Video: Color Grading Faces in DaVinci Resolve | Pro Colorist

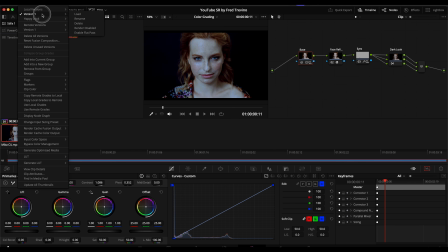And that's as easy as right-clicking, going into versions here, and then going into create new version, and that's what I did. And I created one called happy version, so I could load it here if I wanted to. It's called happy look, or the keyboard shortcut is Command B. And now that you've gotten used to this,
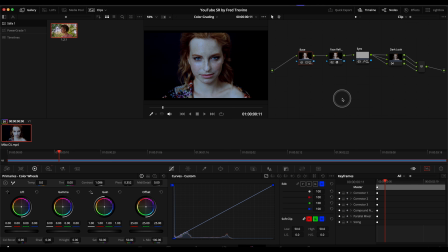let me show you the happy look, which initially will probably be jolting and too much. Here's the happy look, okay? And by the way, what you are probably experiencing right now is probably the worst things that well, not the worst things they can experience,
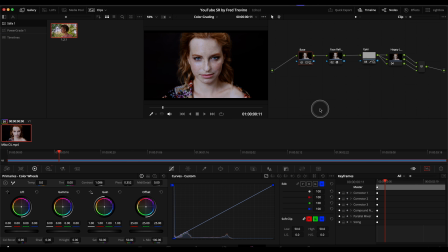but what you're experiencing right now is one of the most common things that filmmakers experience that hurts their movie, is that they get so used to their usual grade or the initial LUT that they applied that whenever they work with a colorist and a colorist starts changing things and doing this,
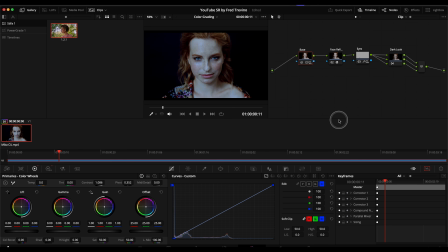doing stuff like that, they just like cannot adapt to that. And they end up, by the end of it, believe it or not, saying, you know what, I like this look. Can you just make it look more like this one? Because I'm so used to this look.
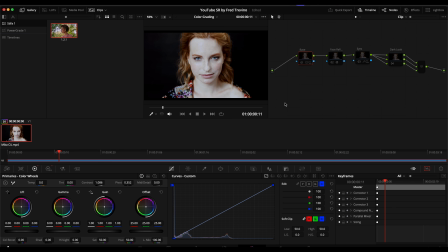And I've had more films than you would think, surprisingly, where they end up, being, I mean, honestly, they just kind of freak out when you change something too much. And they end up saying, you know what, I think this is way too much. I'm used to this.
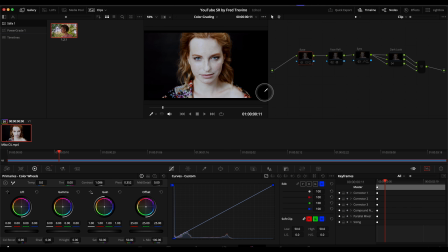Let's keep it that way. And this is, they may not do this exactly, but they end up only making minor changes like that. And then they're happy with that. So that's just something, a tip I can give you is if you grade something yourself or if you work with a colorist,
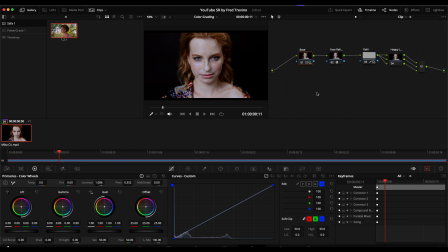especially if you don't have much experience with color grading, don't trust your eyes when you see something for the first time. Let yourself get used to it, walk away, come back and look at it before you say something does not look good or before you say something does look good.
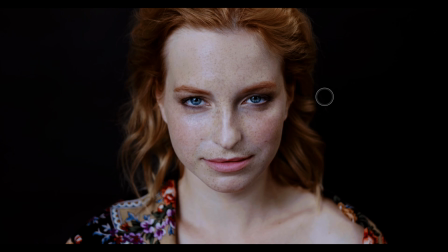So this is the happy look, okay? Now that I've gotten you used to it a little bit, this is the happier look. And this is happy look removed, or the base, the initial grade that we did.
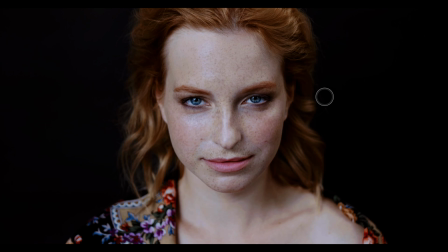Okay, and here's the happier look. And okay, and let me show you what I did with that one.
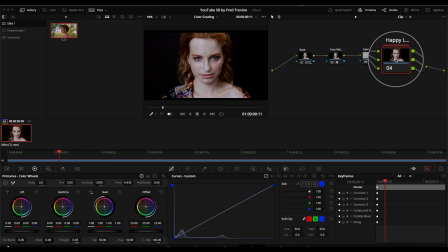Same thing. I created a small node tree here into a compound node. Now I'm going to go into show compound node again. Similar node tree here.
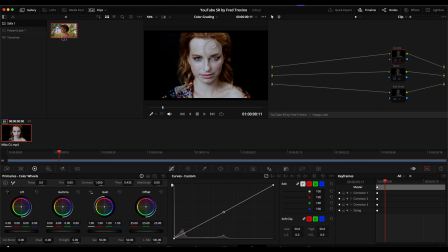I'll turn all these off. Similar thing with the curves. I clicked on her skin, except this time I brought her down just a tiny bit.
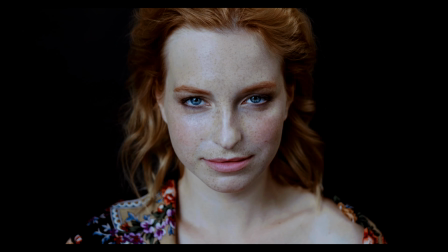such a little amount before, after, before, after, almost unnoticeable, honestly. But I think it does make a slight difference. And again, I went with temperature next.
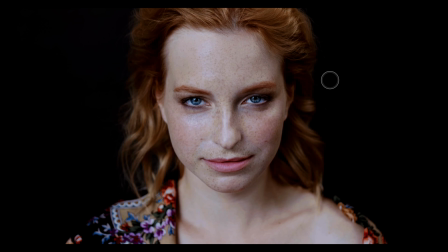And this time I went with this for the happier look, before, after.
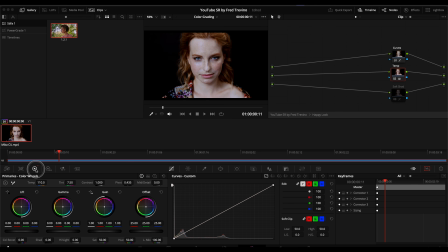And that was simply by pushing mainly the tint. I wanted to go in a more pink magenta direction, and then a touch of warmth, okay?
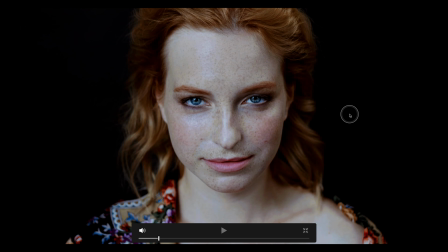And that's what took us from here to here, okay?
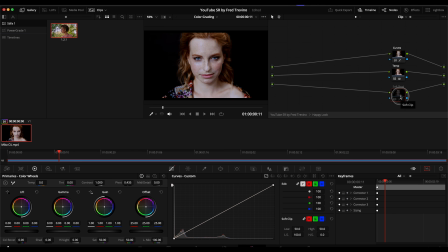And then soft shadows, again, for a happier look. I didn't want it to be so menacing with all of this black here. So I simply curves, this time around, were something that I used pretty regularly. And I simply did low soft. I just crank that up.
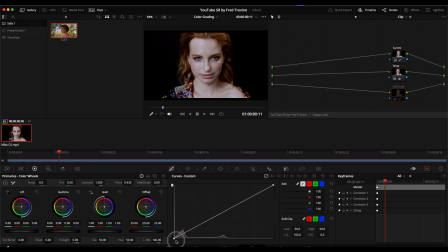And what low soft does is it takes the shadows, the darkest parts of your image, and raises them up. But LS for soft means that it does a very soft kind of
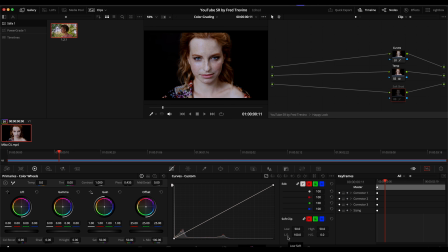organic film-like curve. So it's not just, so basically, so it's more pleasing to the eye.
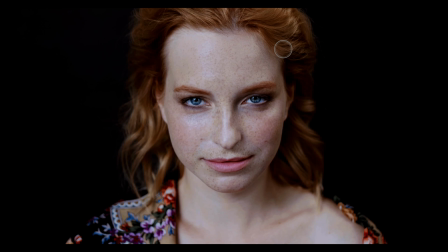And so if I go up, before, after, you can see it all out here.
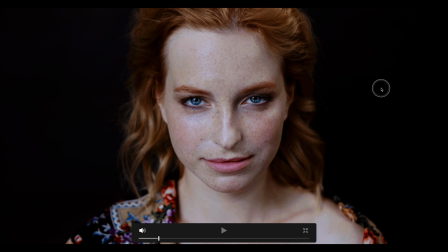It just gives it this more kind of prettier matte look to the shadows in the overall image.
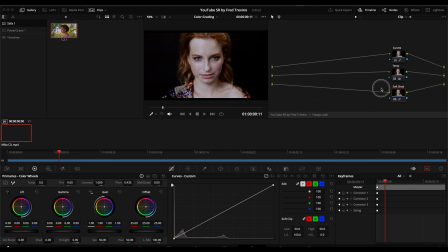Before, after, and there you go. Now let yourself get used to this look.
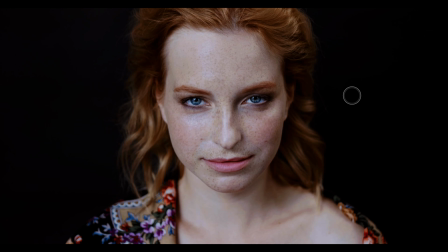That's the happy look. And then if I turn off the happy look, there we go. Here's without it. Here's with it. And again, no tree.
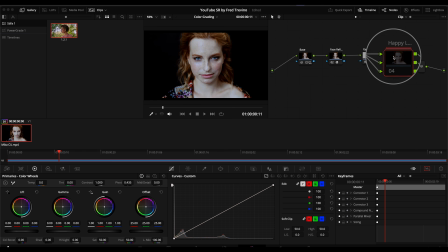When I say I turn off this look here, it's turning off the last one here that's kind of the look, but it's keeping all of this stuff on, the initial stuff. And so I turn it on, off, and now let me kind of screw with your eyes even more. I'm going to toggle between the dark look and the happy look.
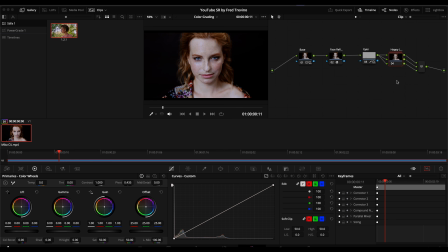And if you want, comment below which one you like better. There's the dark look. Probably looks not great to you right now because you're so used to the other one.
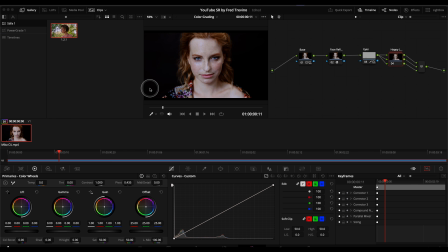Here's the happier look. I'm willing to guess that most people will like this look, because another thing about color psychology, I guess is a better word, is that people tend to always pick the brighter image and the more saturated image.
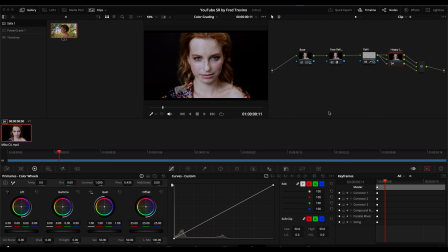If something's brighter, people will tend to choose it. If something's more saturated, people will tend to choose it. And if something's warmer, people will tend to choose it, which explains why when you go to a store like a Best Buy,
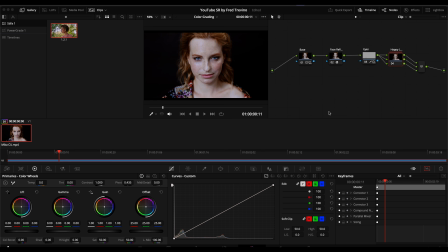they have the saturation, the brightness, everything cranked up to 100%, because people will look at those TVs,
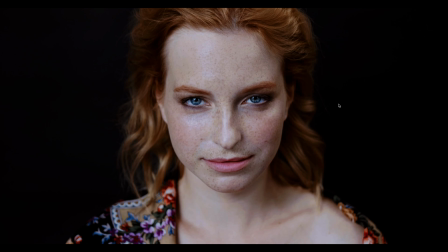like them, and say, oh, that's a great looking TV. So here's the happy look, darker look.
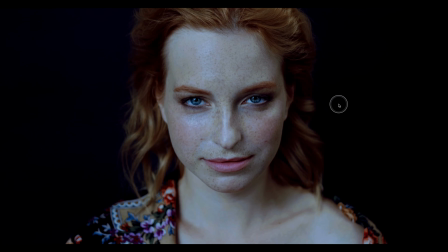And I'm going to hold on it a little bit just to let your eyes get used to it. This is the dark look, happy look.
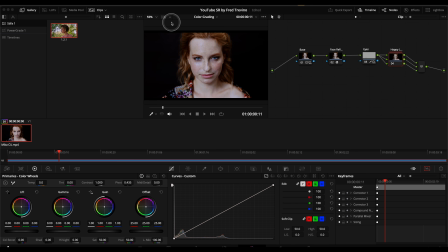Okay, and I am going to now actually try something. Split.
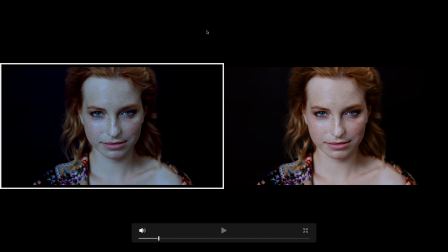There's both looks next to each other. Check them out. Which one do you like better? And it's really, this kind of thing, it comes down to not which one do you like better, because like I said, I bet most people will pick this.
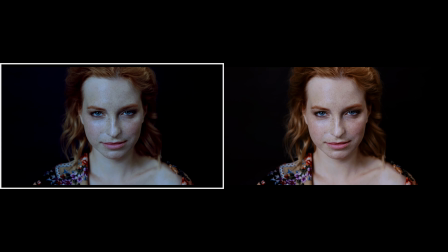If you think of the project, the film, whatever, for a beauty commercial look, most of the time a client will ask for this one here. Every now and then they'll ask for that one there.
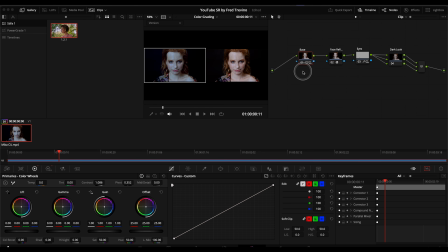But the general audience, if you're just watching this wherever, like on TV or on the web, if this is the only thing you've seen,
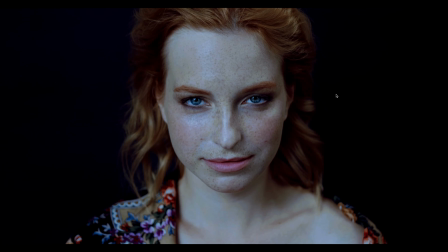this will not look too blue, too cool, or anything like that. The only reason this looks cool, the only reason it looks blue, more muted, is because you saw the other one that's warmer and happier.
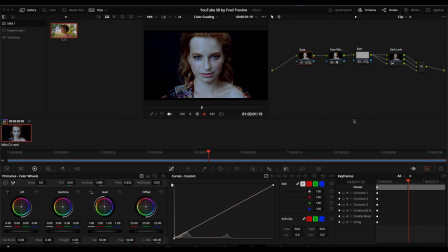But if I were just to like see a commercial and play through this,
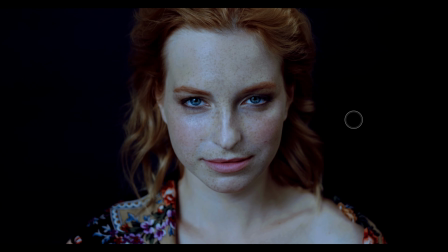this looks just like an ad you would see where everything's just kind of stylized. And let me switch over to the other one.
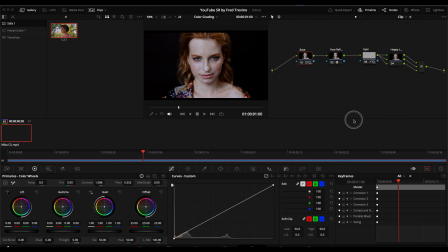Okay, so there you go. This was kind of a little bit of a lesson in not only grading faces, but also just kind of color psychology, color theory. And yeah, so there you go. Okay, that's it. I'm sure you learned a lot. We covered a lot, everything from color psychology to grading faces to a little bit about my process. Check out my other videos too. Like, subscribe, and I'll see y'all later.